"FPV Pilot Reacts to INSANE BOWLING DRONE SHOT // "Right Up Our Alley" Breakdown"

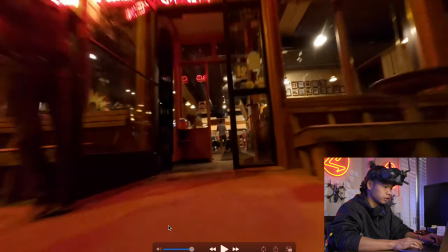[4:09]
So what they did was they made sure to coordinate with the actors in the front to make sure they open the door the drone as you can hear is pretty loud so they can tell when
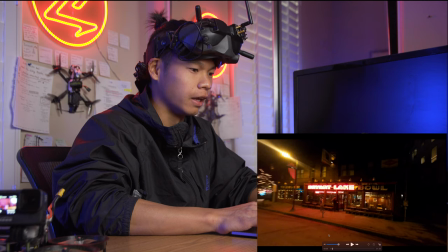[4:17]
it's approaching even if they can't see it um everything there's a really funny comment on the youtube
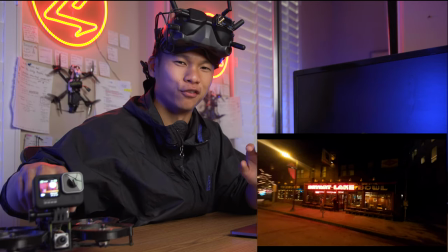[4:23]
video that says the actual audio for this video was just like
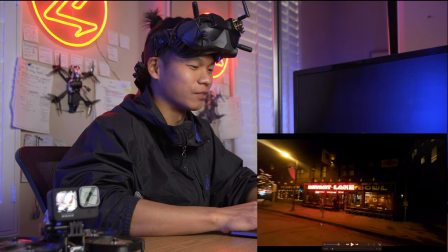[4:28]
you could hear earlier like so um all of this sound you're hearing is done in post with a quieted um timeline And they just layered all of this different sound over to make it feel so immersive So that's just another huge
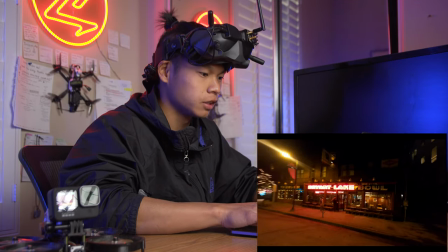[4:42]
amount of brownie points. I have to give to these guys. So let's keep watching So he was he threw out of the door
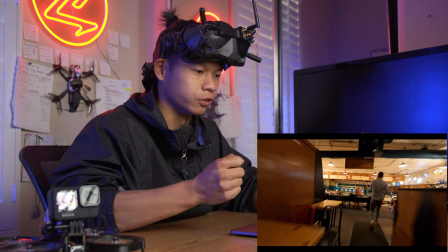[4:50]
There's so much ambient noise that they added in the background to make it feel more real like you know You're not really thinking about when you're first watching it,
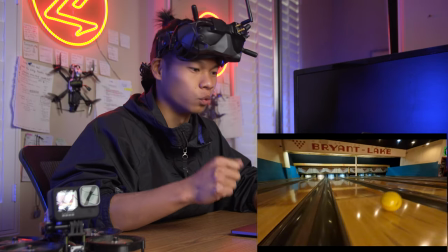[4:57]
but it's a lot of work This guy made sure to time his throw with the drone approaching so he probably uses ears or they cued it somehow using radio
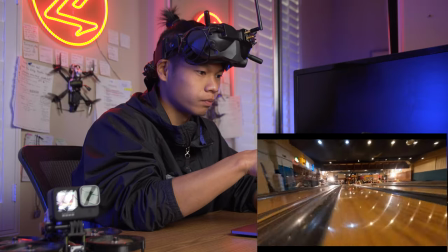[5:07]
That was a great track, and then he managed to continue going through, getting a lot of action in just this one sweep,
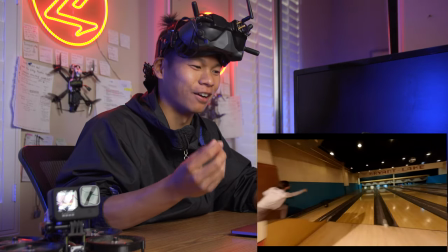[5:14]
and there's a lot of dialogue and audio in the background of people talking, which just makes it feel so much more immersive,
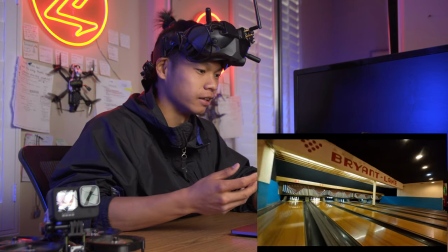[5:22]
and like a real, like you're actually in the bowling alley, and you're getting to see everything seamlessly in one shot.
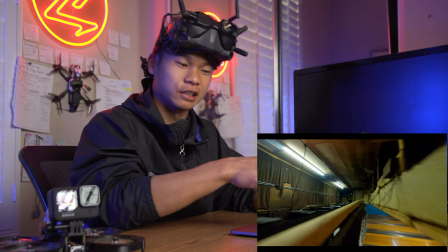[5:28]
This is incredible.
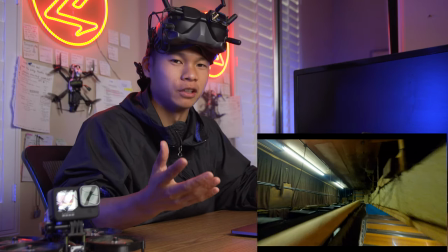[5:29]
This is something that probably wouldn't have been possible, I mean this entire video wouldn't have been possible without this guy's skills and his technology but seeing
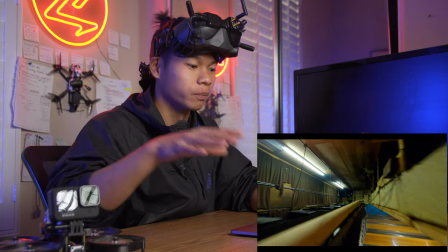[5:37]
from the bowling alley from from the actual lanes and then
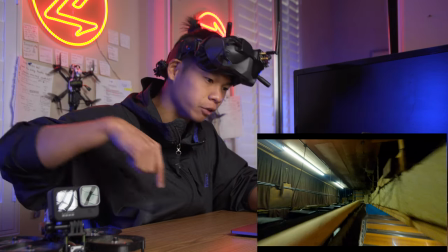[5:42]
the ball is being able to go down and see everybody in the entire area going to
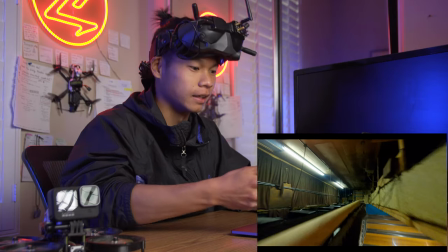[5:46]
hear the audience um that's playing and then going up into the background where the actual
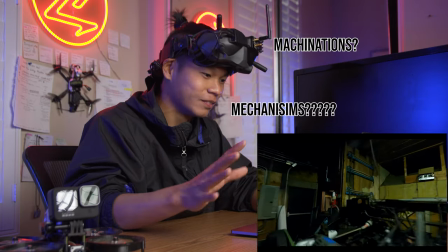[5:51]
machinations of the bowling alley is working this is a perspective i've never seen before
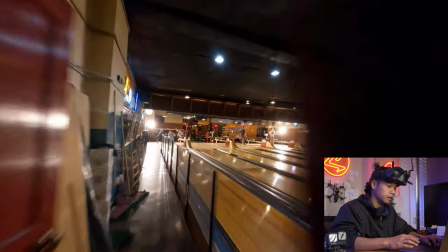[5:57]
wow and then he flew through the background notice
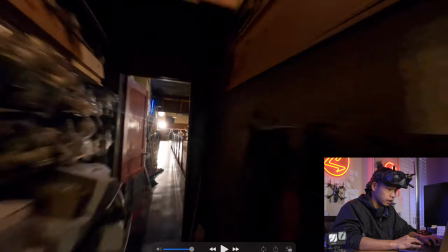[6:02]
how it was still very visible so I it looks like they use natural lighting
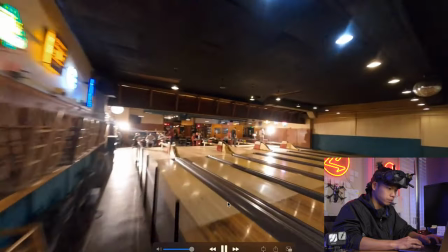[6:07]
for the most part which is amazing because everything exposed really well so that's another hundred points I gotta give especially when you're going from outdoors which is
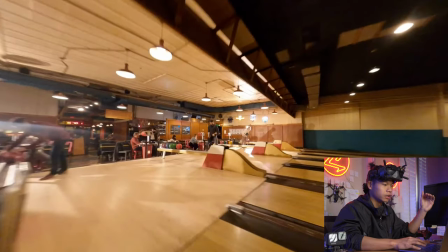[6:16]
complete black except for that neon sign into this building everything is
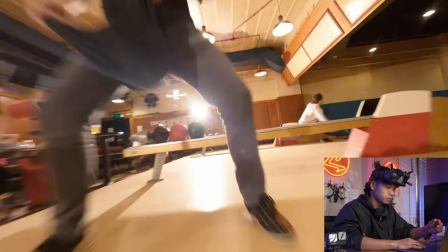[6:21]
lit pretty dang well so it looks like he bounced off the floor though that's
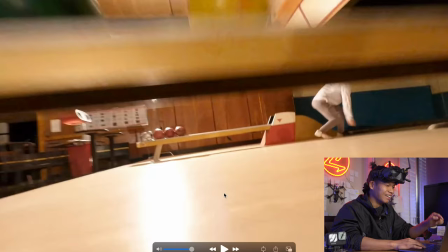[6:25]
fine he flew through this guy's legs in one take and then you can see right here if If you look out here on the left of the screen,
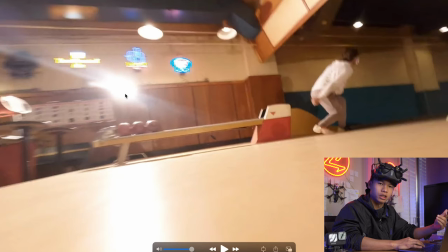[6:34]
they've got some lights set up and I believe that's just to give the alley a little bit more even lighting, which allows for this entire shot to look way better. So lighting is a huge key, especially if you're trying to make films, right? So this is another thing that a few pilots like myself and others have to keep in mind is it pays to have good lighting.
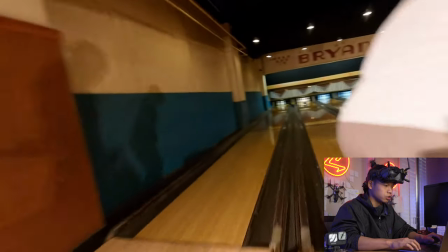[6:51]
Of course, because it's one take, you can see in certain shots that you can see the silhouette of the drone here.
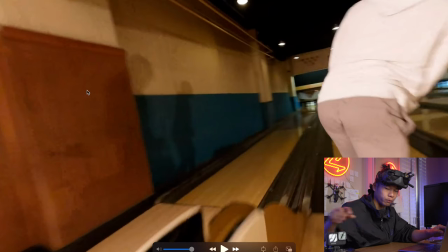[6:58]
And judging from the silhouette, it does look like a Cinewook. It's got the same form factor as this guy where it's got more of like the thicker arms which means that it's protected and then there's like a GoPro on top or something,
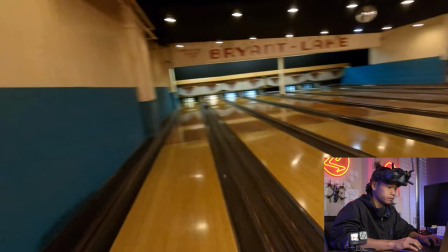[7:10]
some sort of action camera. It's quite small. So then it flies around.
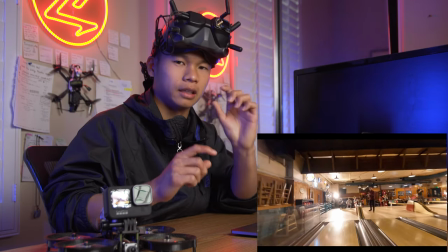[7:17]
It is a little bit grainy, probably because they allowed the ISO which makes the exposure range higher.
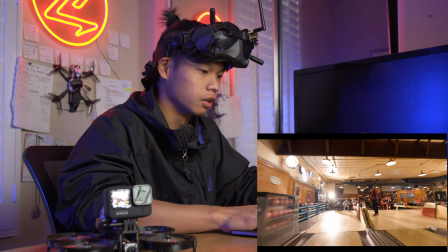[7:25]
But it also allows for just you're able to have a lot more diverse level of lighting within the entire scene so it wouldn't be possible without the type of auto exposure
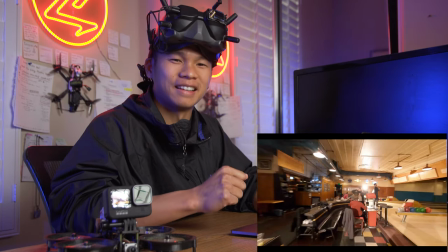[7:38]
that was awesome the fact that they came up with lines to superimpose over
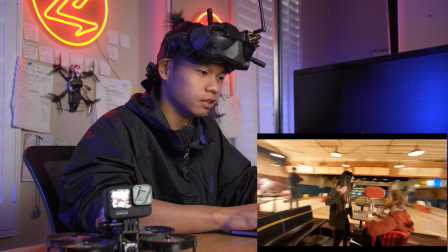[7:45]
the the people in in the video and
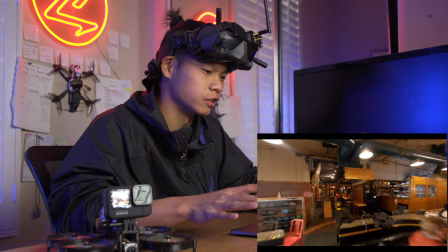[7:53]
I haven't watched the Big Lebowski unfortunately but I've heard that these are all references to it so they did an amazing job with the planning right there's a lot of pre-production
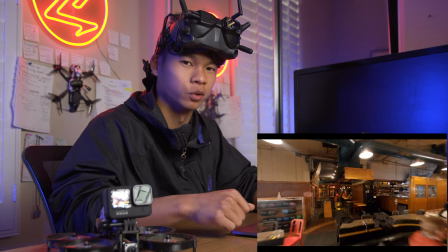[8:01]
going into this this wasn't just willy-nilly like you flew in everything here is designed and choreographed
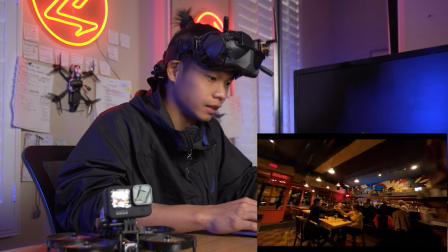[8:06]
so you have to give it a that clink that's